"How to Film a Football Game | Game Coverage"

How to film a football game. I'm a lefty. Boom, just like that. I'm using a marker board as if I'm a basketball coach or something.
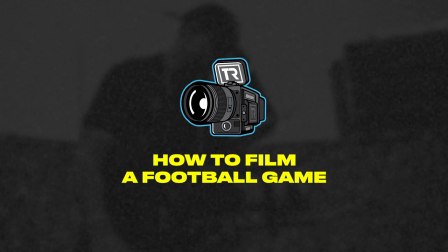0:14 Football coaches don't really use marker boards, do they? Anyway, I thought that was cool, but probably was lame. What up, y'all? It's your boy, Ty. I got a special video for you today. We're going to break down my thought process and philosophy when it comes to filming a football game.
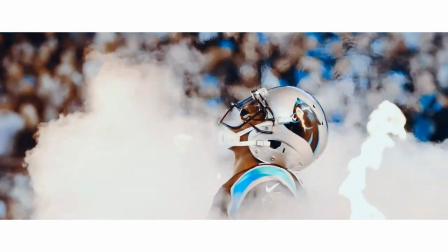0:27 And I'm pretty much going to share with you everything I do and that I've learned over the last four or five years of film and football for University of Michigan, Cam Newton, NFL Films. I'm gonna talk about my positioning and placement on the field with you guys with this visual and I'll break it down here in a minute. I'm an artist. You're gonna love this artwork.
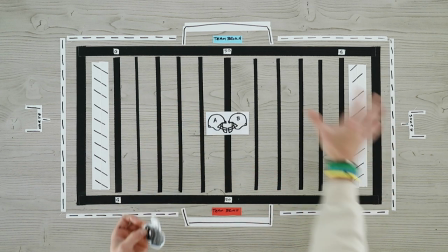0:44 Brings me back to kindergarten and I'm gonna use this as a visual representation with this gaff tape I got on my table here to pretty much break down my positioning. So for today the scenario we're gonna talk about is if if you work for a team because i feel like most of my followers or
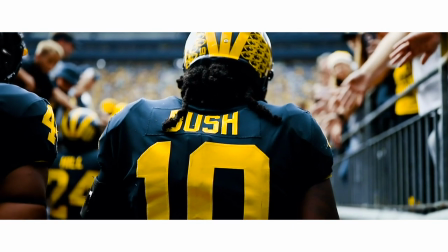1:00 the people who are probably going to watch this video probably work for a college team or a high school team or even maybe an nfl team now with
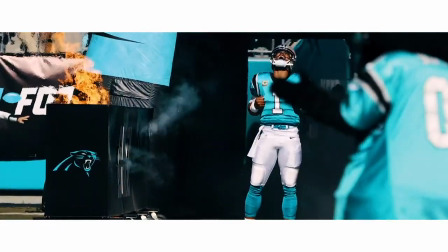1:07 that said you are covering both teams but you do have a priority so with that said 12 noon kickoff outdoors all right and this is going to be our scenario team a versus team b so the first thing i want to break down is pre-game i'm going to put my bag somewhere
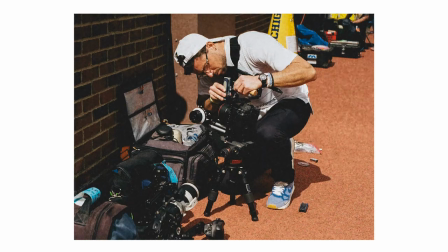1:19 over here midfield between the 40 and 40. hopefully i can get a outlet to plug my charger in because because if we don't have our batteries charged, we're not gonna be able to film. The first thing I do is take one quick little lap, and the reason I do that is I wanna look at different lighting scenarios, and I also wanna look at different backdrops.
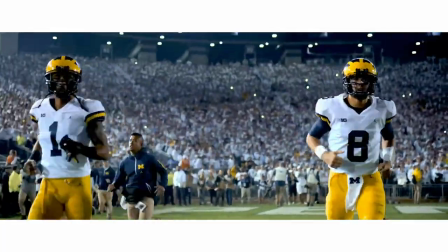1:38 I wanna see what's gonna look good in my frame and composition when I'm filming, and I don't wanna kick this stuff out during the game.
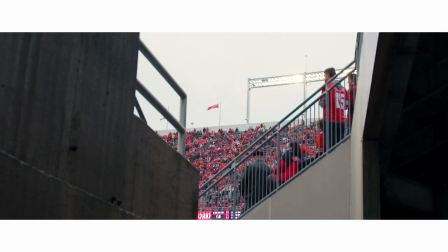1:45 So right after that, I'm going to head out of the stadium and get my exteriors.
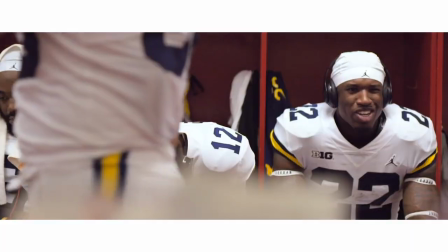1:49 11 a.m., which should be about an hour before kickoff, and this is when the players are gonna start coming out onto the field.
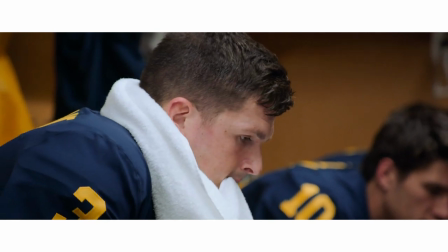1:54 So get your tunnel shots if you have locker room access because you work for the team, guys taping up wrists, ankles, putting on pads. Now when these players start to come out roughly about 30 to 40 minutes before the game because they will come in and come out back to the locker room then they'll come out again.
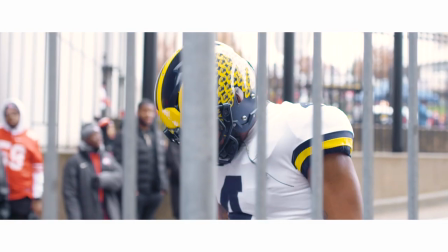2:08 So when they come out about 30 minutes to kick off and they're actually in the helmets and their full pads and gear they're gonna have quick position group huddles.
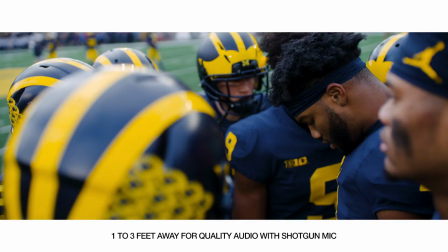2:15 That is when you can get your audio. Now you need to get as close as possible.
Y'all know what's up. Physical all day, speed all day.
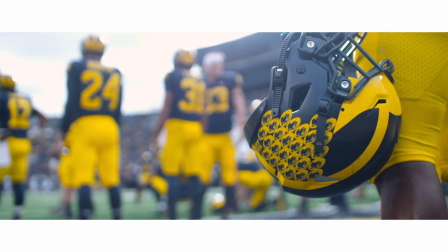2:21 Hey, when we get that ball, we take this to the crib. Y'all know that.
30 minutes or less before kickoff, fans start to fill the stadium a little bit, so it starts to look better, and you can shoot a little more wide.
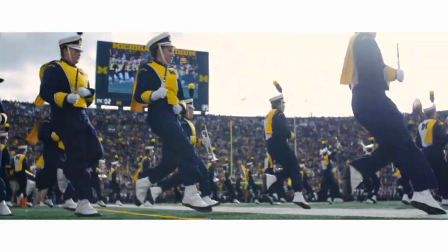2:29 Players are going to go back into the locker room for one last time. Obviously, I would follow them if I have access to the locker room and get that speech.
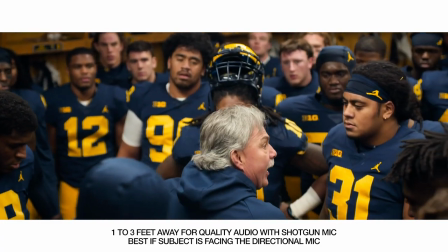2:35 60 minutes! Go with those together!
The team run out, set up for that shot, whatever the case might be.
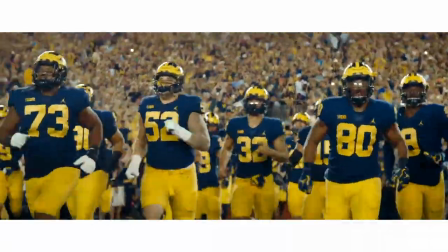2:41 Something wider, something tighter, whatever you want to do. Let's go ahead and fast forward to National Anthem, because this is like 10, 15 minutes prior to kickoff.
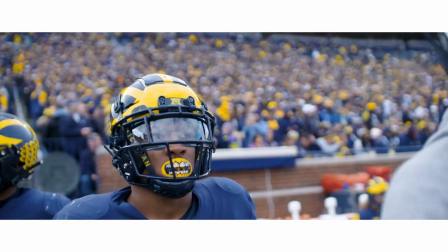2:48 I just like the wide lens at this point because the stands are full, So I like the wide perspective atmosphere that can show rather than shooting tight
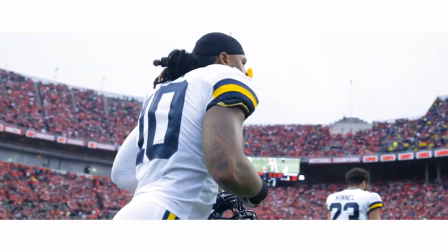2:59 So the first thing I'm gonna do right before kickoff literally right before because I'm getting guys dapping up near the bench as Close as possible depending on
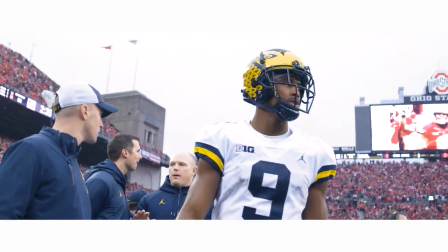3:06 my access because you can get some cool moments there that kind of bridges and breaks up pregame stuff to game action in your edit
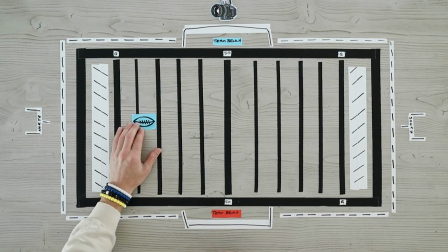3:15 All right now, we're getting ready for kickoff and I'm gonna use these of visuals. We're going to have team B. This is our scenario, 12 noon kickoff. Team B, which is not our priority, is going to kick to our team, team A. I'm going to go about five yards in front of the ball.
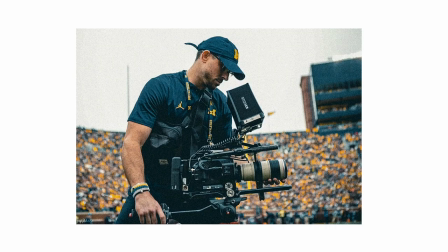3:29 Once I grab my high hat, my 70-200, if I don't already have the 70-200 in my backpack, I probably do.
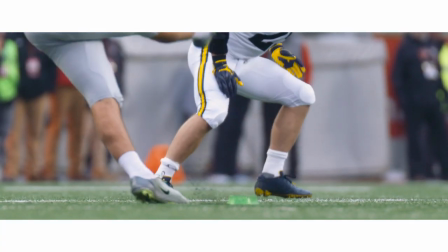3:35 And I can get a shot with my wide angle or if I have time, once I set my frame to swap lenses to the 70-200 and get that foot-to-ball action.